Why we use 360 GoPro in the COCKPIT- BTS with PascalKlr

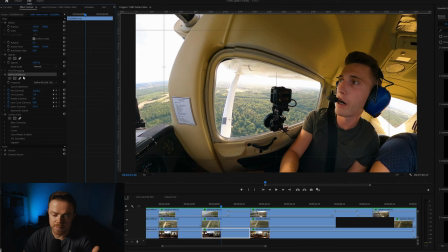(3:53)
So after we converted the 360 videos with the GoPro app, We can get it into Premiere and we can work with it here with this plug-in We get this overlay and we can
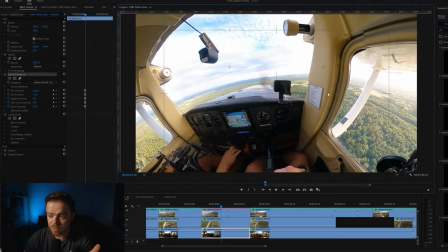(4:03)
start moving around the camera and the cockpit This is really really great because for us if we want to show you something in the cockpit We always have to switch around between I don't know airspeed indicator altitude navigation, whatever And if we would have just like traditional GoPros, we would have to use I don't know five to six GoPros to get capture everything and then be able to switch between we want
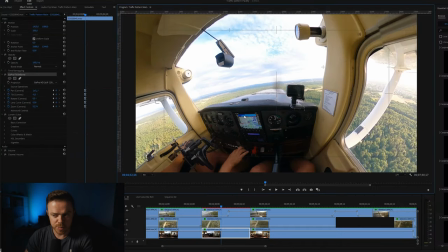(4:25)
to show you but with the 360 footage we are able to show you pretty much everything in the cockpit because we can go in here and we
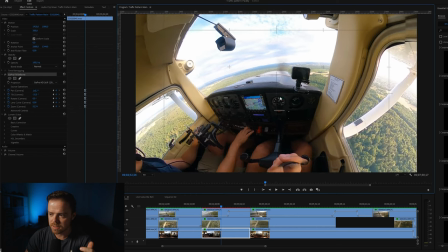(4:33)
can like pan around where we want to be and let's say we want to see this instrument down here and we'll just zoom on it right
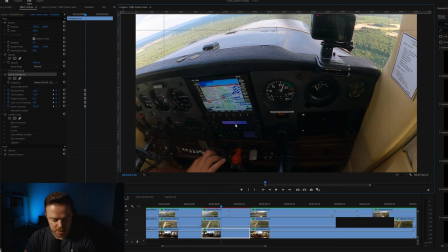(4:40)
there and that's great perfect and then we can like let it run takes a second
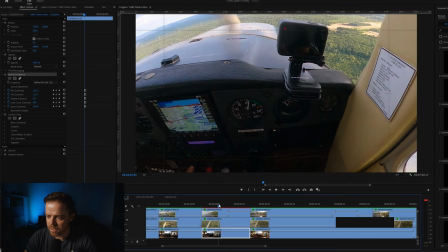(4:46)
there we go yeah the resolution is a bit lower right now so it's smoother for the editing
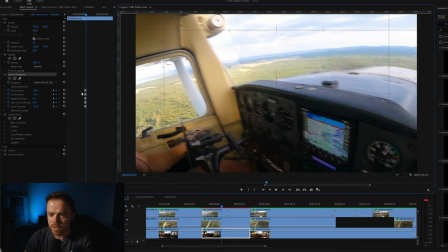(4:52)
and yeah we can move around here and it always creates the keyframes here on the side so you have to pan around set the keyframes take some time but it's awesome for us to really be able to show you everything in the cockpit we really want to show you and have the possibility to move around afterwards after the flight so it's always great for Pascal to have it in his hand or mount it somewhere in the cockpit and then we're set with that said back to Egelsbach
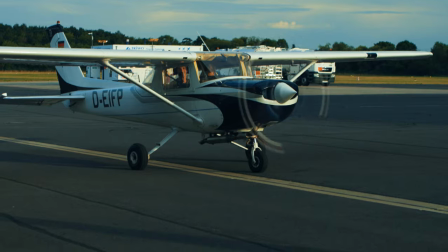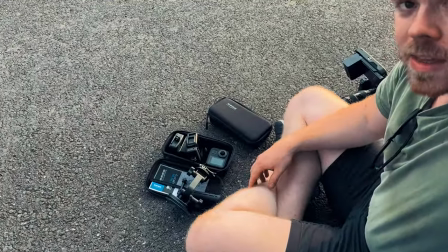(5:29)
So, Pascal came back and I'm packing together all the camo equipment right here on the floor
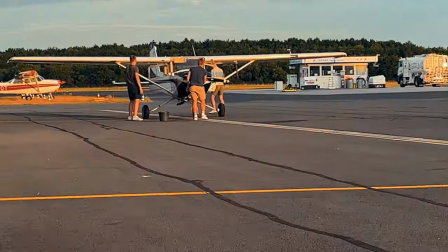(5:37)
and the boys are cleaning the plane. Yeah, it was actually quite fun. Not a lot for me to do today because Pascal had to do everything in the cockpit with the GoPros and I just waited down here, only doing the intro and outro. Not only actually the intro, he filmed the outro in the cockpit with the GoPros. so yeah let me know in the comments down below if you like this content or if you would like to see like something specific gopro settings whatever I can do a separate video about that and with that said have a great evening bye bye